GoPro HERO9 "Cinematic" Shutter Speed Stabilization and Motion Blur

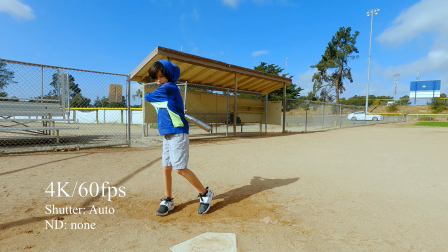20s
Okay, so today we're just going to be talking about the GoPro Hero 9, any GoPro really,
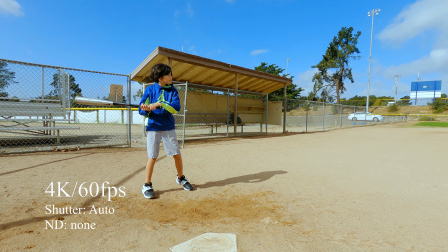26s
and shutter speeds, frame rates, and looking at the 180-degree shutter rule,
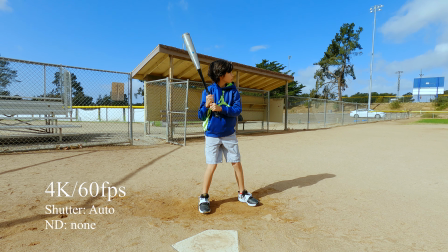36s
natural motion blur, and then also the effects of stabilization,
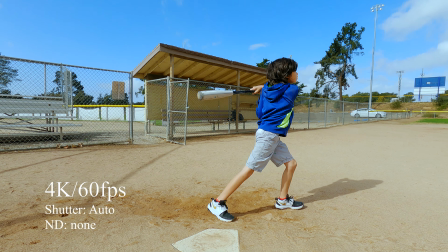42s
and really what you should be choosing or considering when going through your settings.
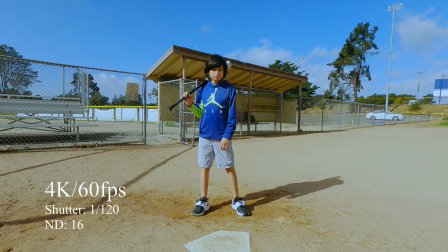50s
So right now we have 4K 60 frames per second with a shutter of 1/120. Now I've used an ND filter on here, an ND16. And so technically this is our 180-degree shutter rule.
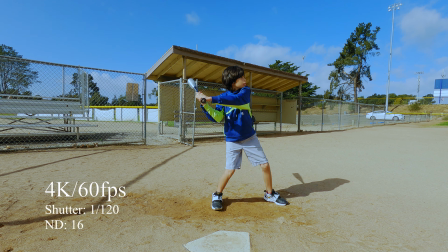66s
And if you compare it to the previous video, which we'll do in a minute, you'll notice that the bat movement is much smoother.
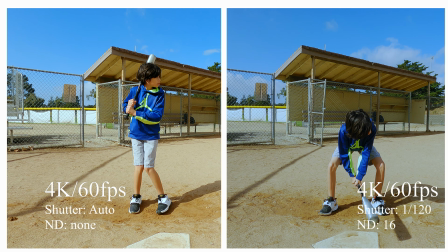75s
So when we look at that 4K 60 with an auto shutter, it's a little more
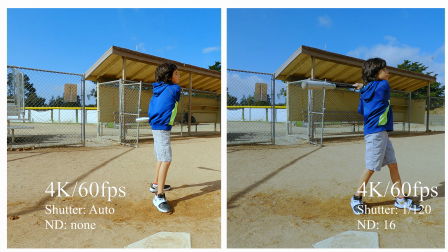82s
robotic, or you can see it more fractured, where the 4K 60 with the 120 is much smoother.
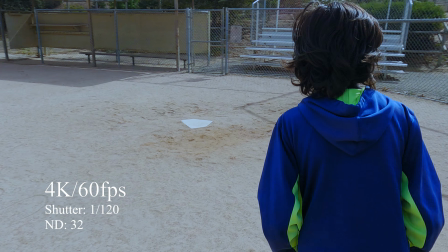89s
So this is what they're talking about when people tell you about that cinematic look.
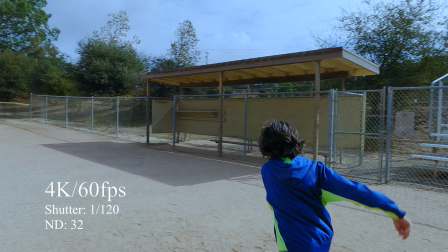95s
Now here's the problem though.
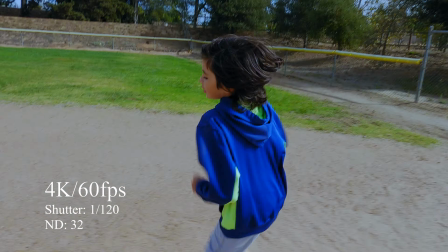96s
When we do that shutter of 1/120, then we get this judder and this kind of jello effect,
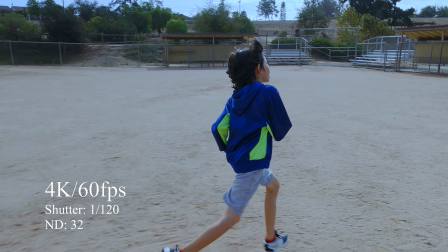105s
and not as good a stabilization when we start moving.
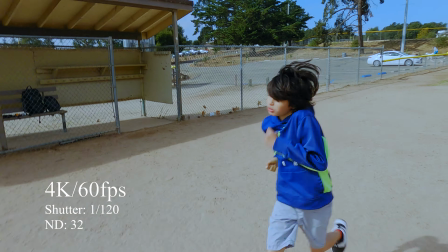109s
So right here I have the camera, it's on the El Grande, and I'm just chasing my kid around with the camera on the stick.
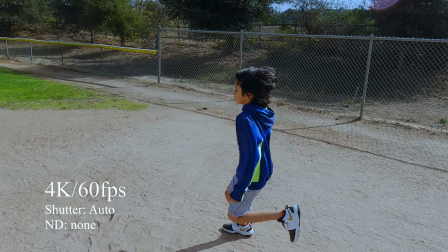119s
Now compare that to an auto shutter here,
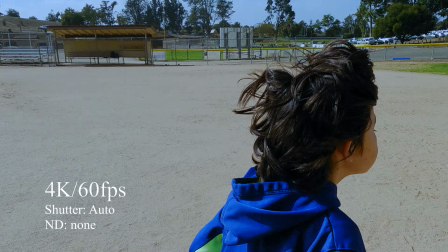122s
and you can see that the stabilization is much better, it's much crisper, more clean.
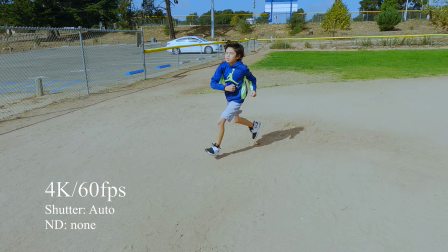128s
But then again, when we look at his legs and the movement,
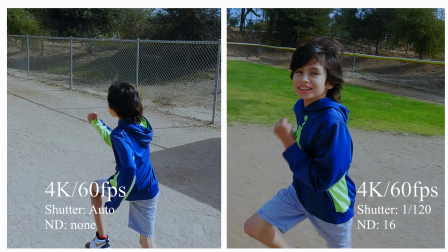133s
we might question, does it look as smooth, does it look as good?
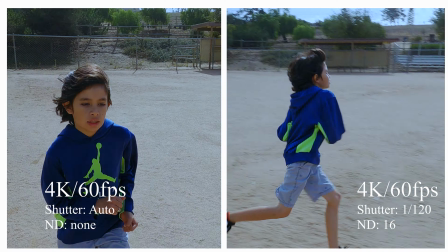139s
And then we can look at the comparison here.
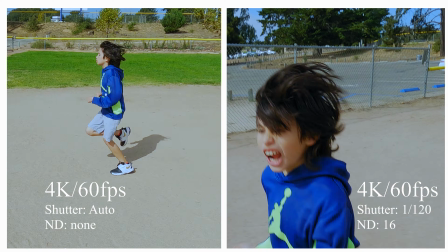141s
Now, one of the things that you'll notice if you look at the dirt, you'll see how it kind of slides by on the 120 shutter,
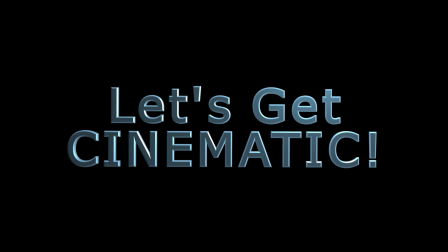150s
whereas on the auto shutter it's more detailed as he's moving around.
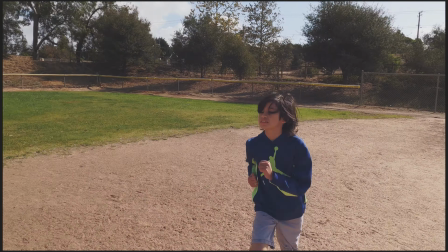155s Run a second.
So now we're going to go into cinematic settings. And so here we go.
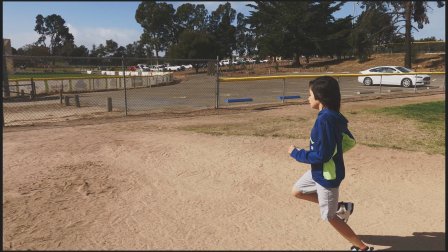161s
Danny's running, and I put a bleach bypass look over the image to give it that cinematic look.
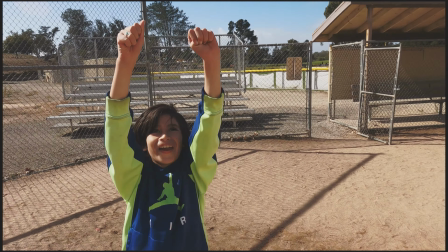170s
But everything is just in an auto setting.
Nice job. That looked pretty good, Danny.
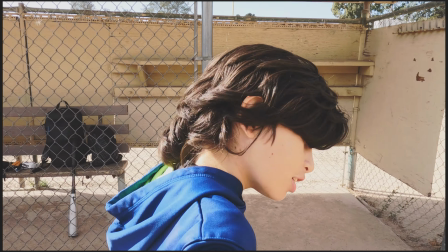175s Yeah. Was it cinematic? No, I didn't have the cinematic setting on.
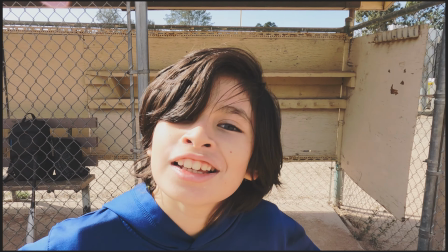180s What the heck? Oh, let's put it on the cinematic setting with an ND filter and see if that's better.
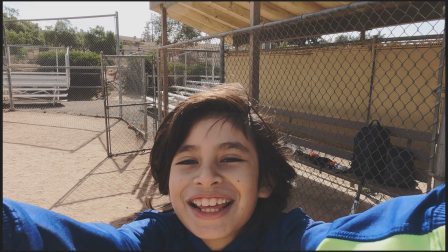187s How do you forget that?
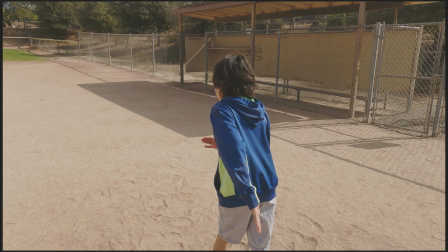192s
Okay, so now we're going to first do it with a 30 frames per second,
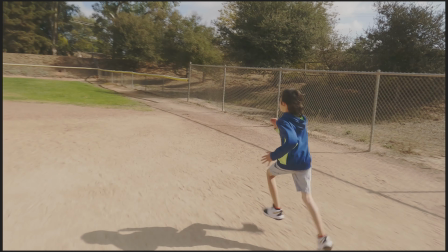197s
and we'll do the 180 shutter rule, and you can already see the stabilization is falling apart.
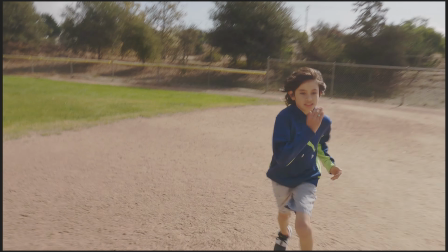203s
We're getting a lot of that blur.
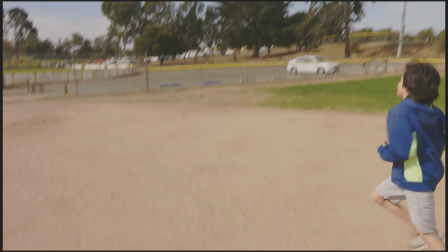206s
And then the question is, does this really look that much better, or does it look worse than the previous video?
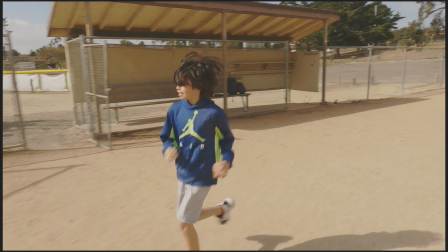213s
It is a lot brighter because I had to manually set the shutter, and the ND filter isn't quite dark enough.
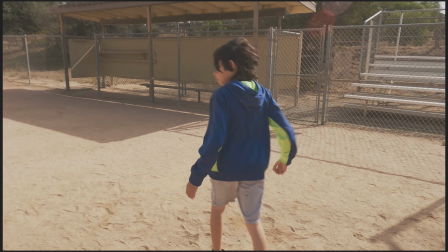222s
But here we go again, and now we're going to do a 24 frames per second with a shutter of 1/48.
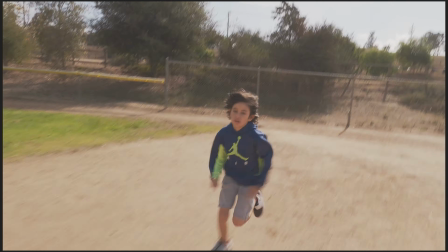230s
And this really just does not look good, in my opinion.
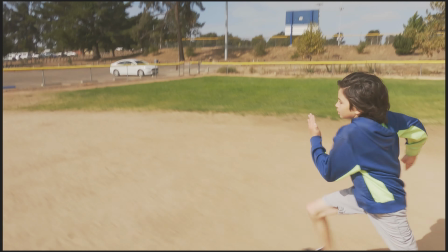235s
As far as when we're talking about with this stabilization, there's just too much blur in my opinion.
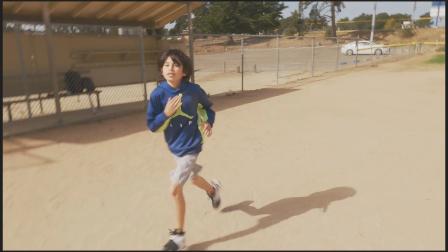241s
So yeah, you hear a lot of 24 frames per second and the 180-degree shutter rule.
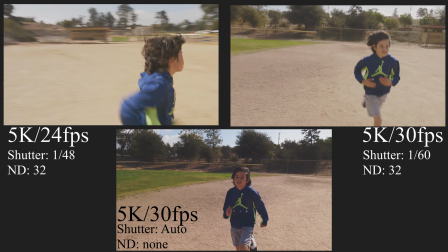249s
Personally, I just don't think it looks that great. So right here we're going to go ahead and take a look at all three of them, and then you can just make a decision for yourself.
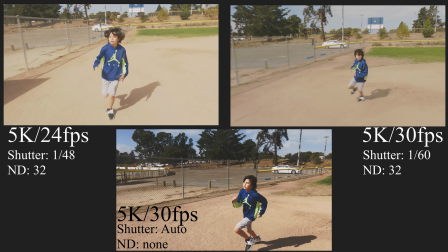258s
If I was to choose one, I'd probably go with the auto, or I'd go with the 5K 30.
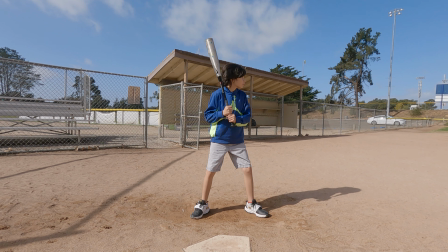264s
Maybe even with the shutter of 1/120, but definitely not that 5K 24.